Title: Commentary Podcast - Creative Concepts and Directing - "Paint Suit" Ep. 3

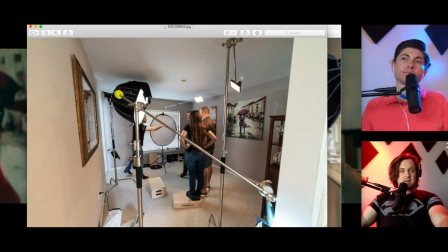We'll just kind of break it down. So we've got some backlight on the talent to separate them out from this very tiny room. You can see how small the room is. We don't have a lot of room. That 120D takes up a lot. Yeah. And to keep that from spilling on the background, it was impossible to do that.
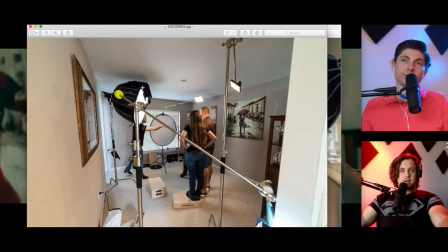But, you know, you see we've got actually some neg on top of it. That's just like a flag from a flag kit, some negative fill from a flag kit that we took off the frame and just kind of draped it off there because there's so much was spilling on the background in this tiny room. It was just impossible. And then it was just difficult to get the actors separated from the background, so we had to work on that.
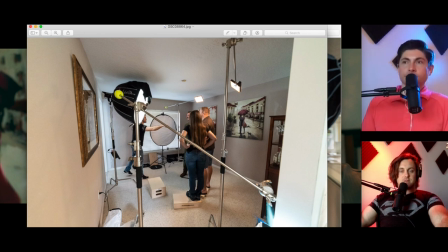We have on the C-Stands here, we have some panels. This is for their hair light, back light, kicker light, whatever you want to call it. And then we also, you know, at the end of that, I still felt like there needed to be something. And then also down here, we see Apple boxes. The paint suit guy was pretty tall. So to make it in that tight room, I couldn't really move around a lot.
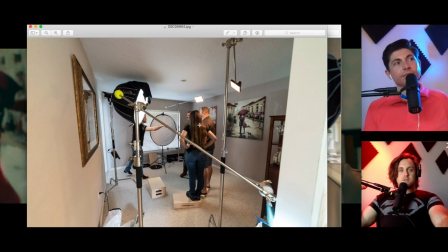So I had to really get them all close enough in height to where the frame would work. And his other inspiration was Joe Dirt. So it didn't work if he was gigantically tall towering over them.
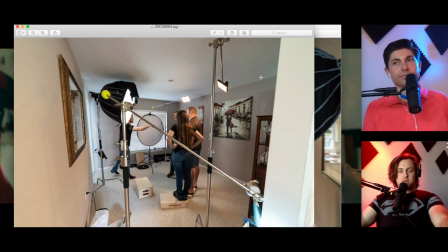Oh, right. So let's talk about this on the wall over here. I felt like it was just too plain back there. I still don't know if this is a good idea, a bad idea, or what.
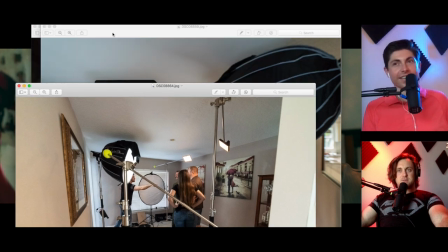I mean, I like it, especially for the dark, dingy look we're going for.
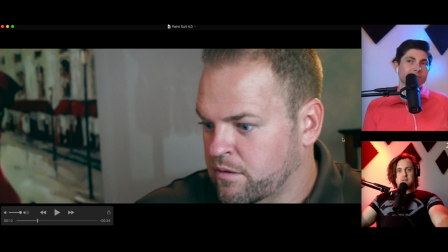I'm going to go back and see these shadows behind them of that wine shelf.
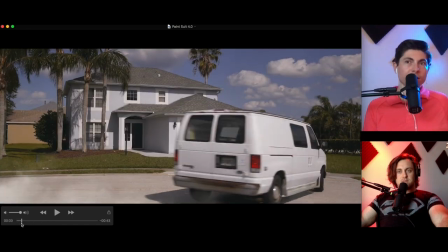You go to the wide, maybe you see it? Yeah, you'll see it in the first shot. So see that?
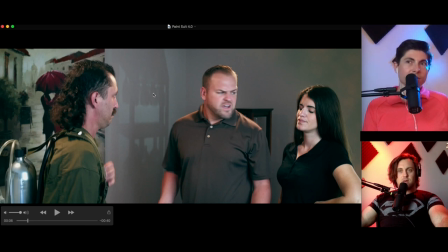We have a spotlight shining through that onto the wall. Blue gel. It just was really plain back there. Yeah, but it's got this weird, spooky look because the light is coming from so low, but it is just weird.
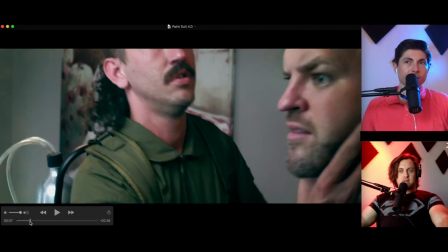But look at this whole scene. I know. It's dingy. It's weird. So I got that little extra bit of texture back there.
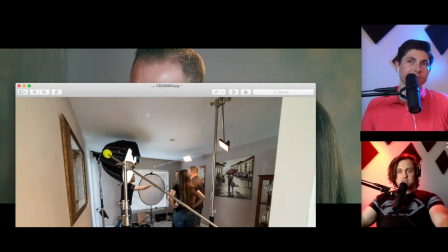Make of it what you will. But, you know, just think of it as one of the many ways you can be creative on set.
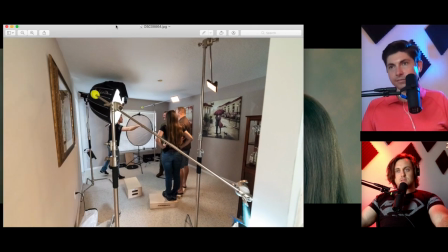And I think, yeah, down here in the bottom right, let me shorten this. I don't think I can get it all the way up into our, there we go.
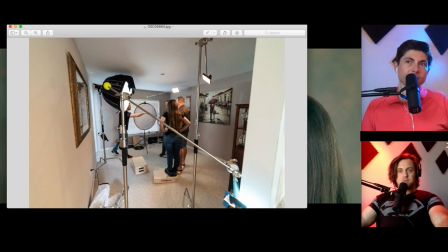Down here you see that spotlight with the blue gel shining through these wine glasses, creating that weird kind of effect. fun house tim burtony kind of look it's true hey that's what you do you get on set and
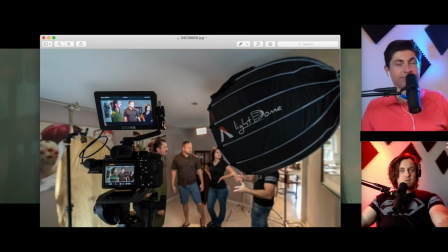you you experiment because like like we said we're not the end all be all
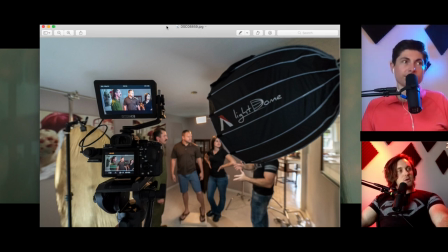you know we're we're not yet the products we hope to be we're improving ourselves all the time trying to learn and we're not afraid to go out and experiment problem solved and our clients know what we do our clients like what we put out and uh you know we have a signature touch
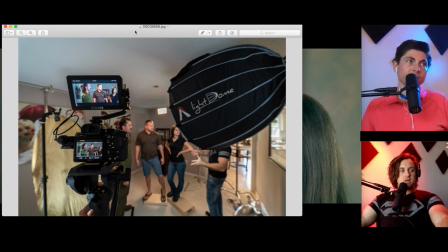to everything and then we're you know in our in our market here people are starting to know like oh austin must have done that austin and trevor must have came an ideal impact media piece right there so you are here coaching the talent you are not only the director of photography envisioning and
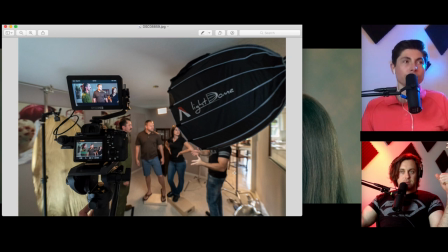setting up the lighting uh you imagine the concept but you're also coaching the talent on how to deliver this piece i took this photo um and there you are right so i i'm the director of these pieces that's whether i want that role or not you know i'm definitely the dp i'm definitely getting the image
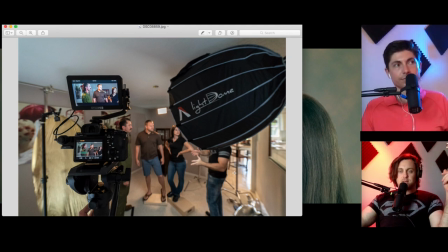but i'm also directing the actors and and because this was my idea this was my concept you know i wrote the commercial so i i have an idea in my head how i want people to say them and it's very challenging
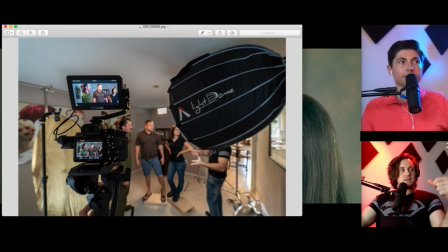for me to to direct the actors i think it's supposed to be challenging i don't think it's supposed to be easy um but you know i'm i you know i'm constantly trying to revamp my approach i'm trying to do you know i'm trying to explain things as clearly and i'm trying my very best not
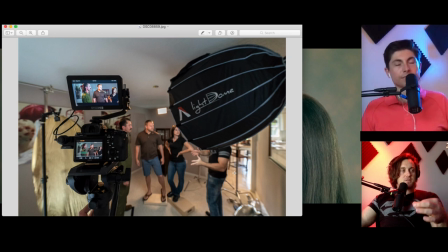to frustrate them because you can imagine like take after take after take for a non-actor they're like you know what are they thinking are they